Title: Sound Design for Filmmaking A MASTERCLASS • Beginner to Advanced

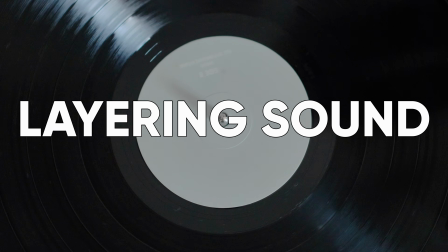247s
Now, let's move on to our next topic: layering your sound.
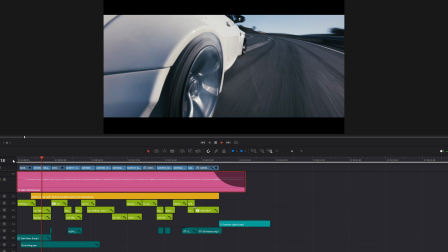252s
Let's break down this video and explore the concept of the sound sandwich.
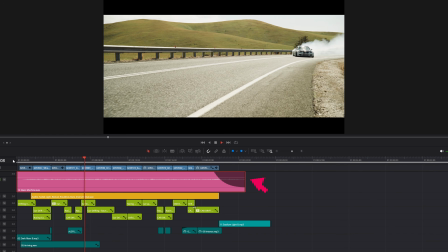256s
We'll start with the foundation, choosing a strong undertone or ambient sound.
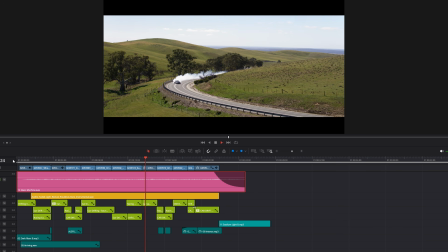261s
This element sets the mood for your entire video, so select it carefully. Next, layer your music beneath this ambient track.
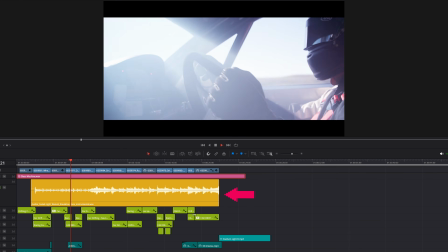269s
As you begin to edit, synchronize your video clips with the rhythm of the music.
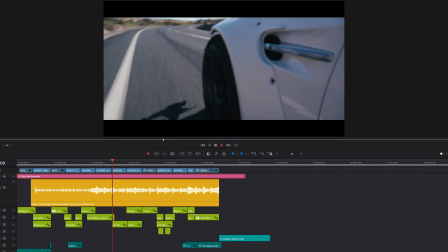274s
This technique creates a natural flow and enhances the viewing experience.
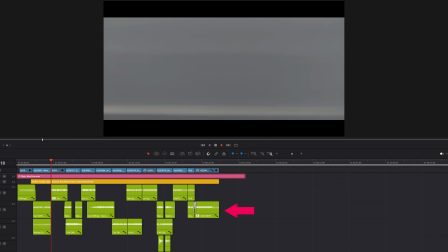278s
Now it's time to add your Foley sounds. In this example, we've sourced high-quality car drifting sound effects.
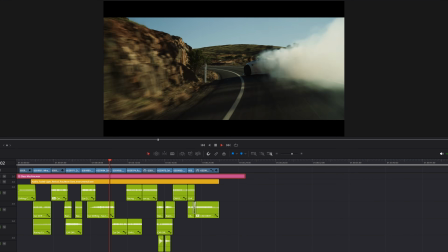285s
Place these beneath your clips, ensuring that each sound aligns perfectly with the on-screen action.
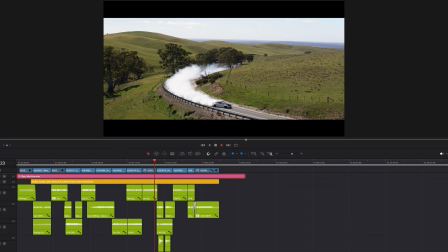291s
Remember, the key is to match the audio with the visual movement.
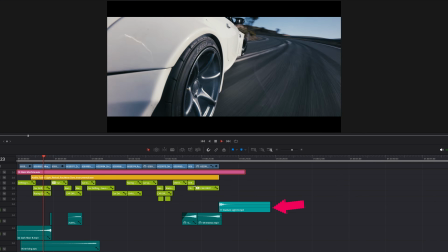295s
Finally, We'll top off our sound sandwich with whooshes, risers, and impact hits.
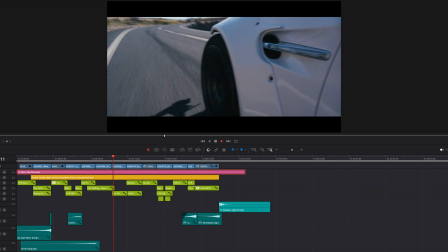301s
These elements add excitement and emphasize key moments in your edit. Use them wisely to create dynamic transitions and highlight important beats in your story.
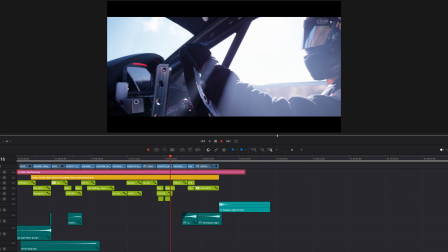310s
Just make sure no one sound drowns out the others.
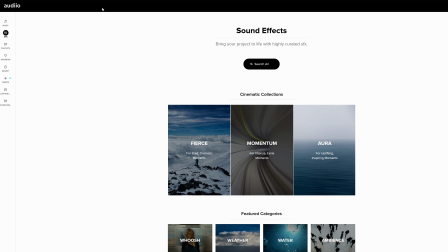317s
For high-quality sound effects such as whooshes, hits, risers, and many others, consider checking out Audiio.com.
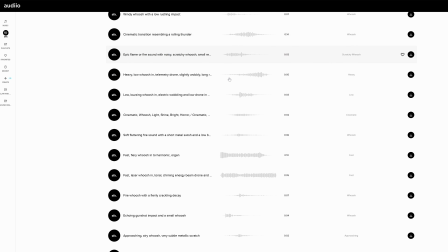324s
They offer a variety of professional-grade sound effects to enhance your projects. Thank you for watching.
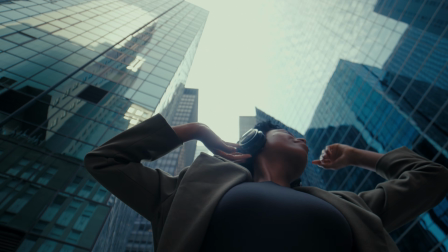329s
Remember, the more you practice and listen, the better you'll become at sound design. I'll see you in my next video. Take care.